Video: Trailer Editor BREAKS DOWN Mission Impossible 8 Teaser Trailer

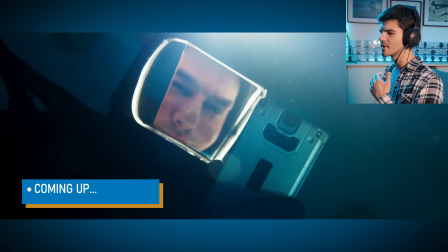0s
It's really stuff like this that grabs your attention and makes the edit way more fluid.
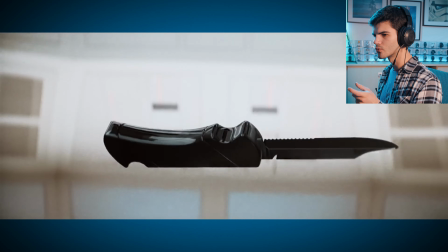6s
Because when it is this fast-paced, that really directs your look and it becomes easier to watch.
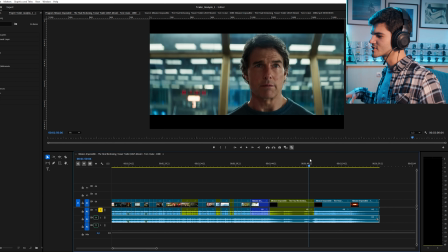14s
And then that's when the music swells back again and... Hello everyone, my name is Leo, I'm a trailer editor, and today we're going to be taking a look at and analyzing the trailer for Mission Impossible Dead Reckoning Part... The Final Reckoning. That was a weird call. Now, this isn't your typical trailer reaction video. My goal is to learn with you the different techniques that Hollywood uses to make their trailers so effective. So without further ado, let's watch it.
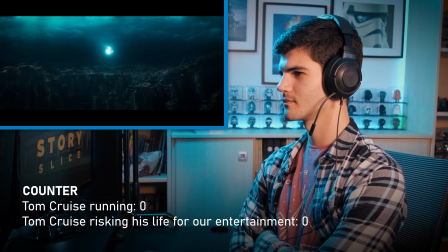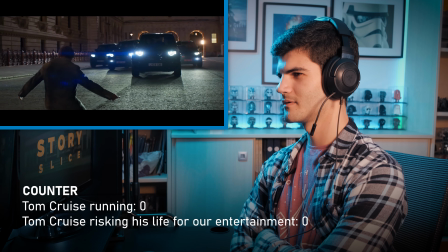57s
Wow.
Our lives are not defined by any one action.
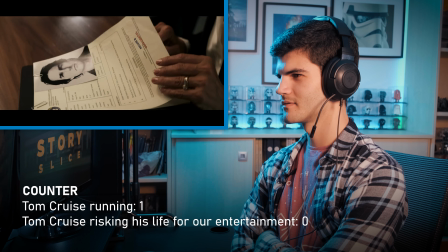66s Our lives are the sum of our choices.
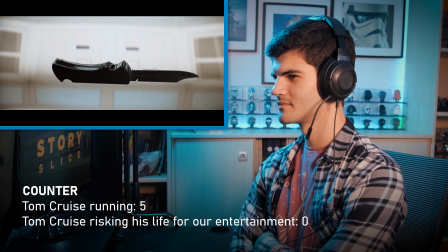74s
Damn.
Everything you are, everything you've done has come to this.
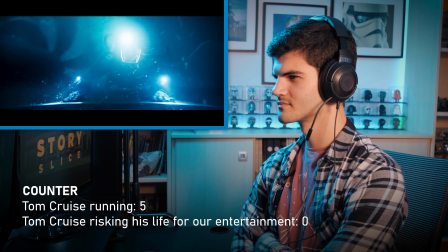83s When the need for certainty is absolute and the odds are deemed impossible, the mission falls to him.
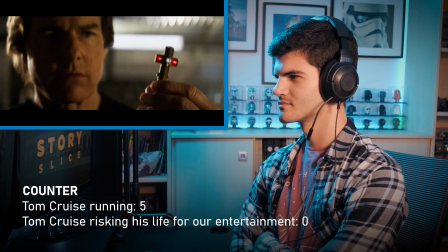91s Should he choose to accept?
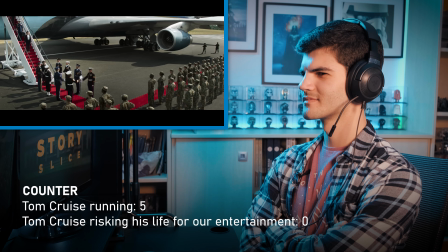97s For every life you tried to save, you gambled millions more.
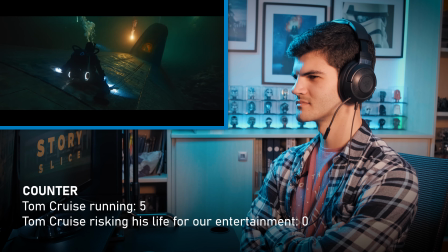107s And now the fate of every living soul on Earth is your responsibility.
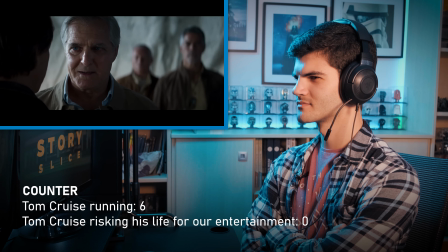119s That's the pattern, isn't it?
That theme playing.
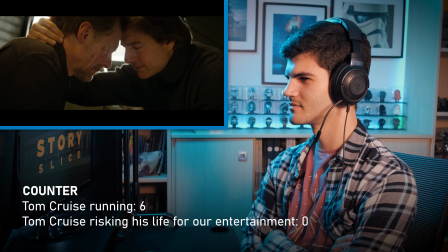124s You refuse to sacrifice the ones you hold close.
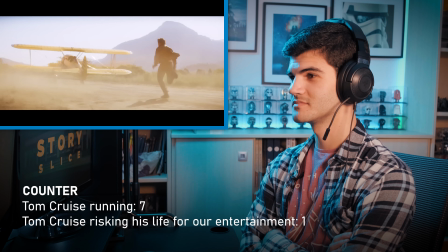133s
That looks good.
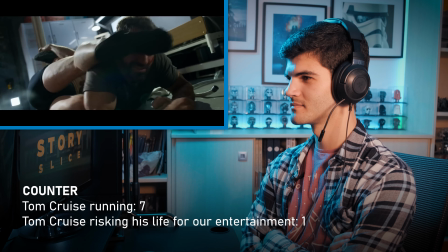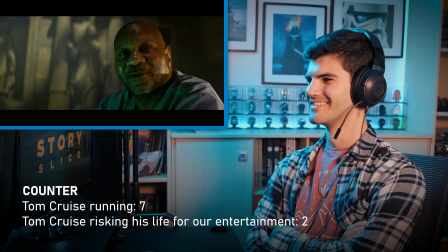143s You've always been on the right side, brother. I have no regrets.
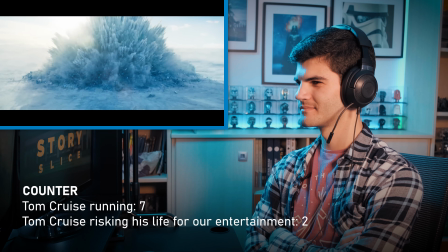150s Neither should you.
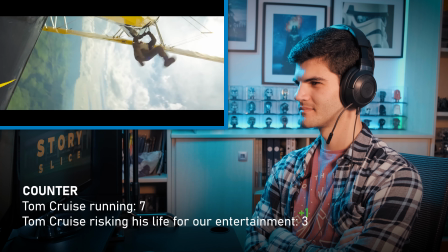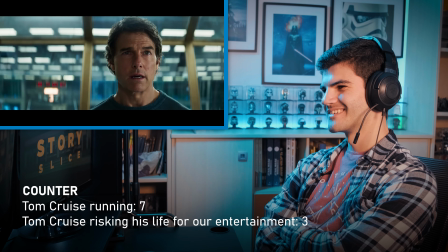158s I need you to trust me. One last time.
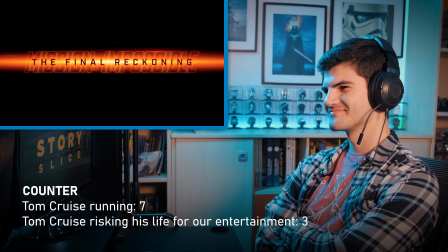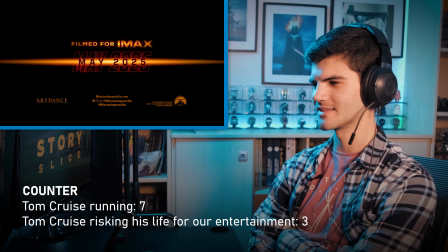170s
You could just tell that he was going to say one last time. That's like... that's a classic for a trailer.
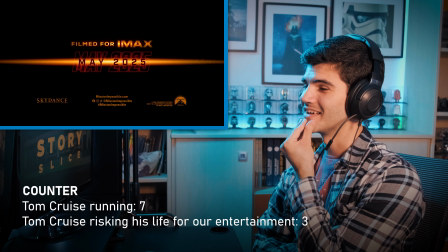178s
Ah, that was cool.
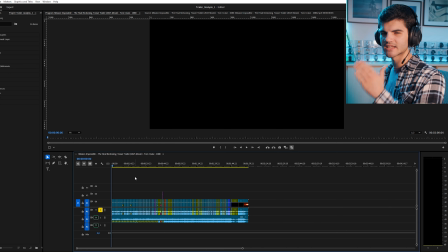181s
You'll notice that the trailer is cut to the beat of the music, especially in this very beginning.
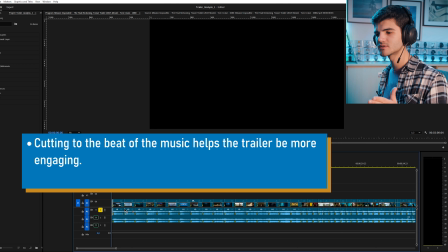187s
I've marked on the timeline the music beats, which also coincide with the cuts.
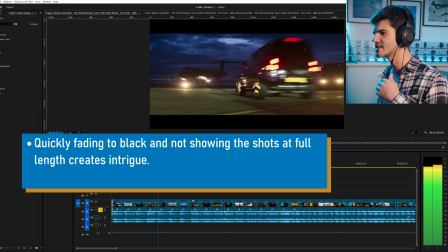195s
And they're all fading to black. We see a little bit, but then it fades to black just so it creates a little intrigue.
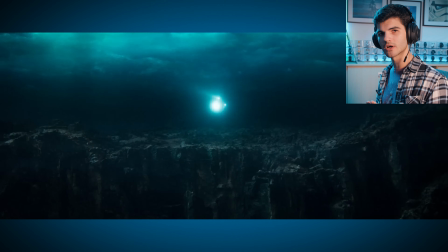203s
Something interesting that I find in these establishing shots is that there's always a bit of movement in all of this,
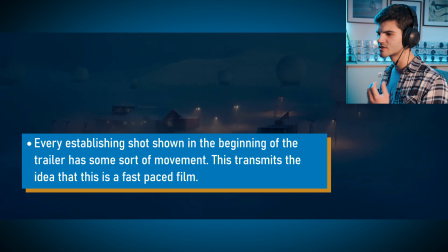210s
which really shows that this movie is really fast-paced.
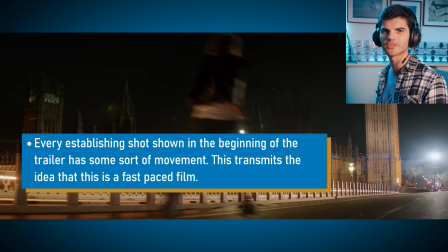214s
There's always something happening, right?
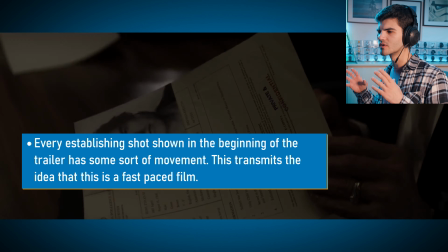217s
It really helps to set the tone right away, even when the trailer starts a bit slow in the beginning. The dialogue also helps to set the tone, to kind of get you inside this world. It motivates the images, and it just adds this extra layer to the trailer.
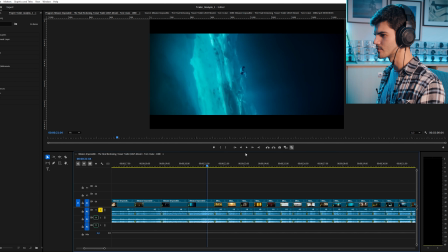236s
You can see here that about the 20-second mark, the shots just get a bit quicker.
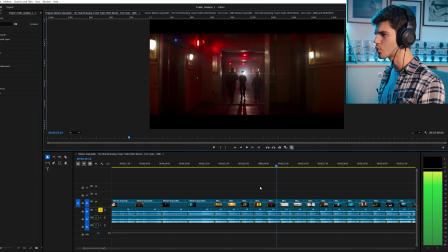244s Everything you are.
It's twice as many cuts as before.
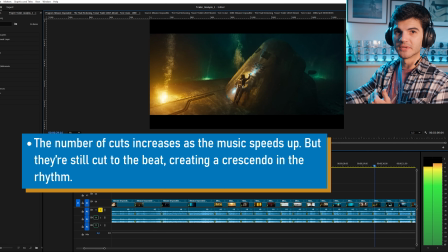248s
So the trailer is speeding up as the music is speeding up. And at this point, it's getting more chaotic.
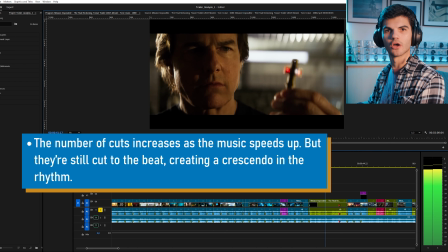254s
It's still consistent, but there's a lot more happening on screen that is motivated by the music.
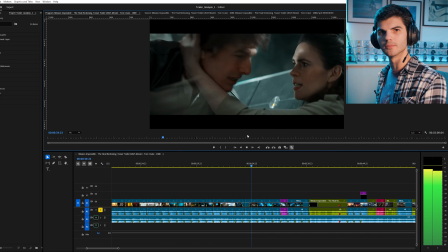260s
So if the music gets a bit more energetic, so does the image. I really love these match cuts with the knife.
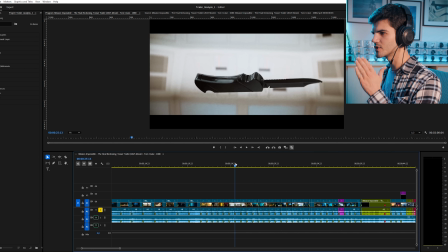267s
It's 3 in a row, but you can see that even while keeping the rhythm, they manage to grab your attention into one object.
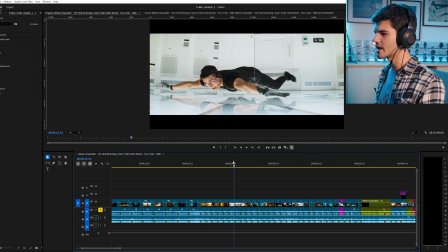275s
We see an image from the first film, Ethan dressed in black with a white background falling downwards,
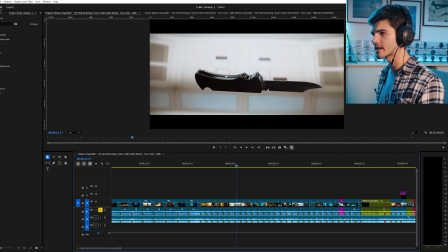283s
and then it cuts to a black knife, white background, falling downwards.
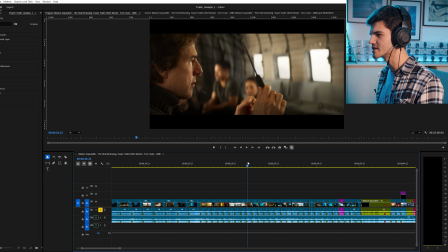288s
Somebody is holding the knife as if picking it up, and then it cuts to Ethan years later doing a similar movement with the knife.
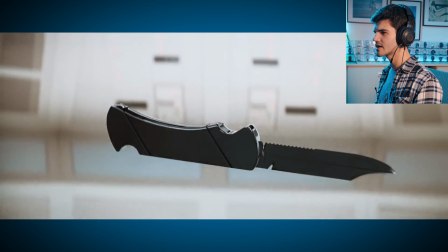298s
So it cuts in the movement. So here it's moving downwards in the cut, and here it's moving to the right and to the right.
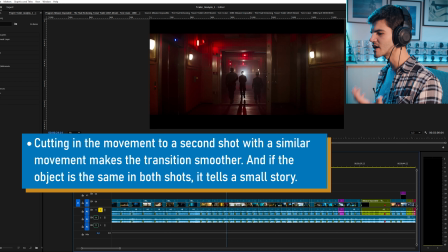306s
It's little things like that, and they might not seem important when I point them out like this,
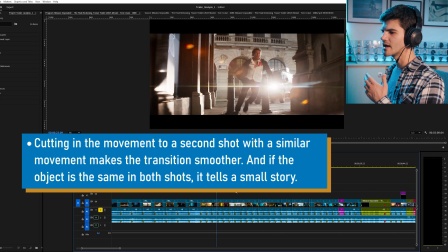311s
but it's really stuff like this that grabs your attention and makes the edit way more fluid.
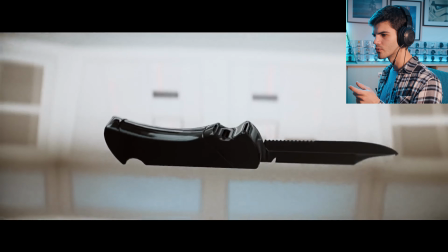318s
Because when it is this fast-paced, that really directs your look and it becomes easier to watch.
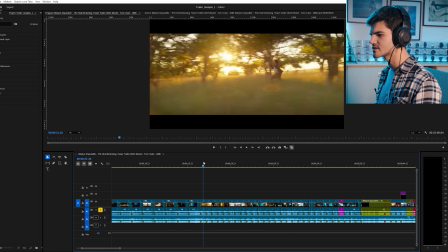326s
And they do that several times here in the trailer.
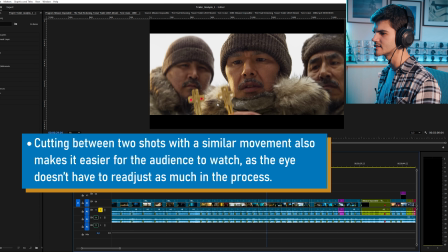329s
Like here, I love this moment where this guy raises the two crosses, which are the two halves of the key.
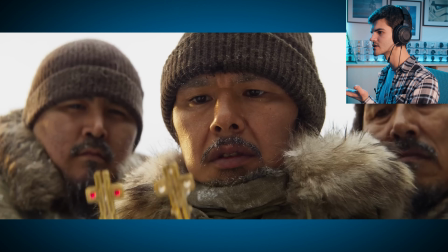337s
And as he raises them, moves them upwards, it cuts to Ethan, or we assume it's Ethan,
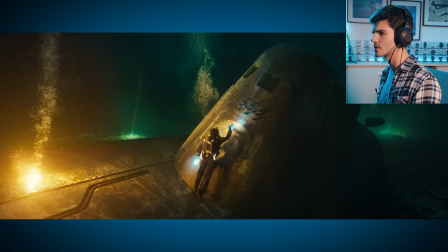344s
rising in the shot as well, moving upwards.
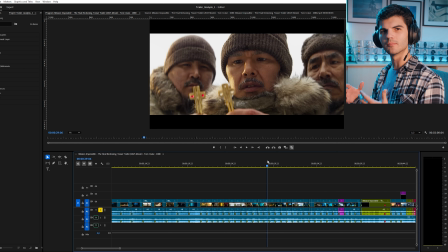349s
Again, small thing, but it really makes the edit way more fluid.
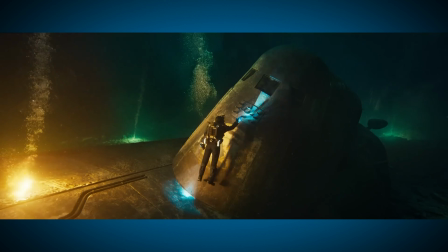354s It's come to this.
You can see that the music changed a little bit.
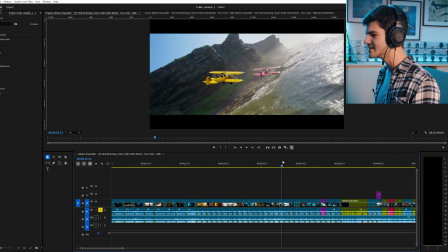359s
Now we have a different voice speaking, and the edit is just flawless.
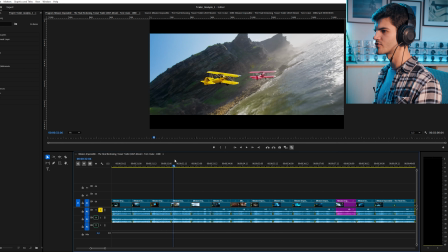365s
So we have these two planes moving from the left of the screen to the right.
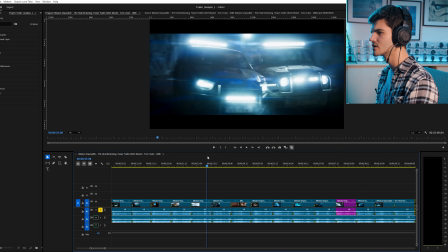370s
Then it cuts to these two vehicles. It drives your look from left to right.
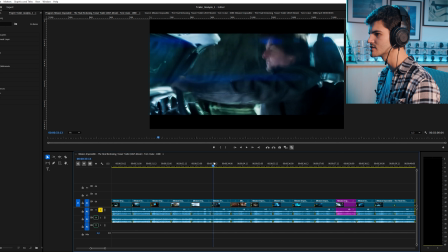377s
We cut to Ethan. We can tell that he's in one of these vehicles. And as the car hits the other one, Ethan gets shaked,
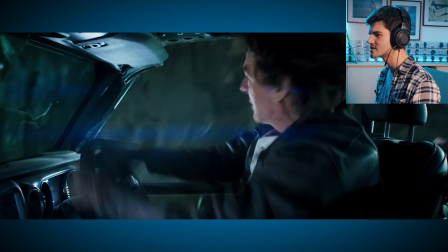385s
and then he turns the wheel to the left, and there's this abrupt movement of grabbing the key.
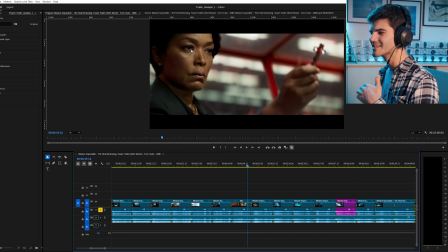390s
So this is all in a row.
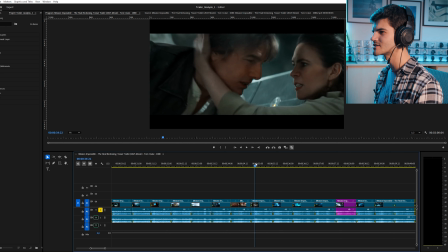393s
And she's on the left of the screen looking right, and then it cuts to Ethan on the left of the screen looking right.
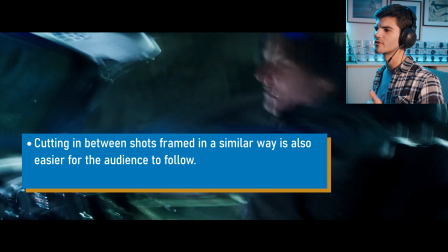401s
So one shot motivates the next shot, which motivates the next shot, which motivates the next shot.
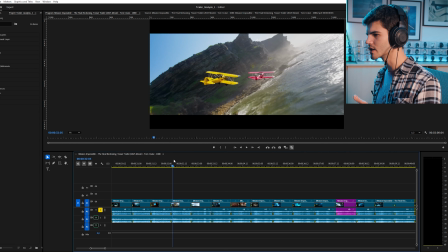407s
It's this chain reaction that works really well. And they do it with like 6 shots in a row.
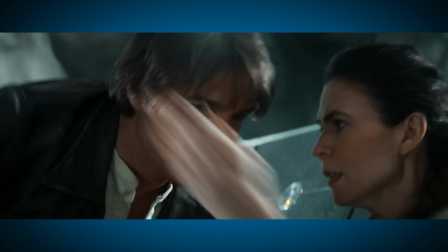414s When the need for certainty is absolute.
And here's another interesting thing.
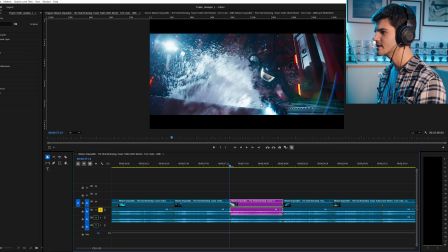420s
You might notice that this particular shot is moving backwards in time. So you can see that the water is not behaving naturally. If I play it backwards, it makes more sense.
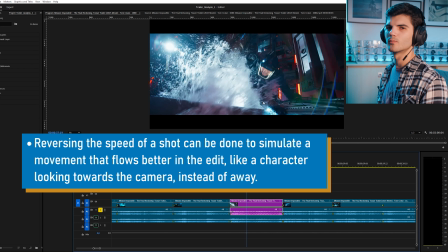433s
This was probably done just so we can have Ethan make the movement from looking at the water to facing the camera.
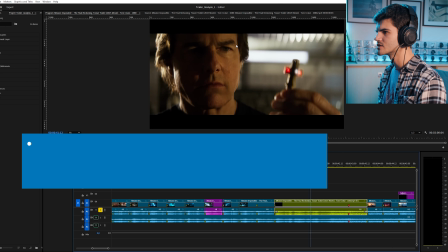440s
We stay in this shot for longer, and we are looking at Ethan holding on to the key.
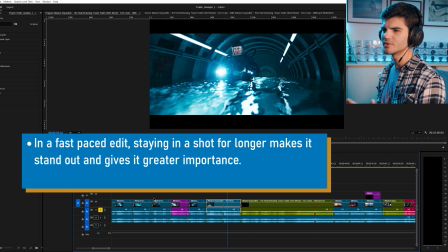447s
And there's this little play on the classic speech from Mission Impossible: your mission should you choose to accept it.
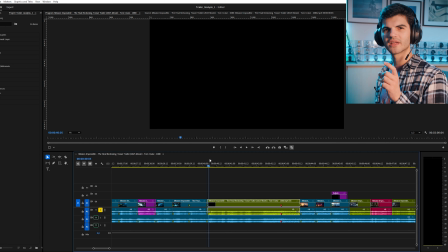454s Should he choose to accept?
And the editor managed to tell a little story here. The character that is speaking is mentioning that it is Ethan's choice to accept or not accept the mission that we have established is impossible.
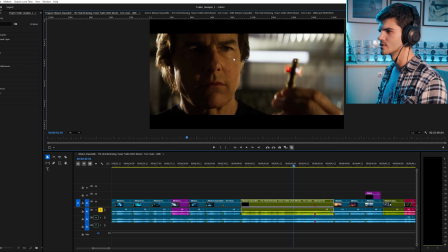476s
And as this line is being said and we see Ethan think, he grabs onto the key.
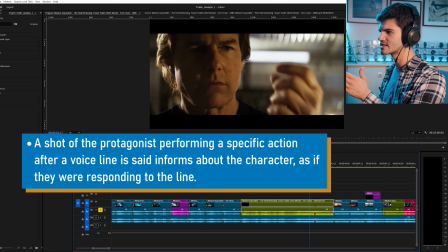481s
The editor uses the beat of the music to accentuate that grabbing of the key.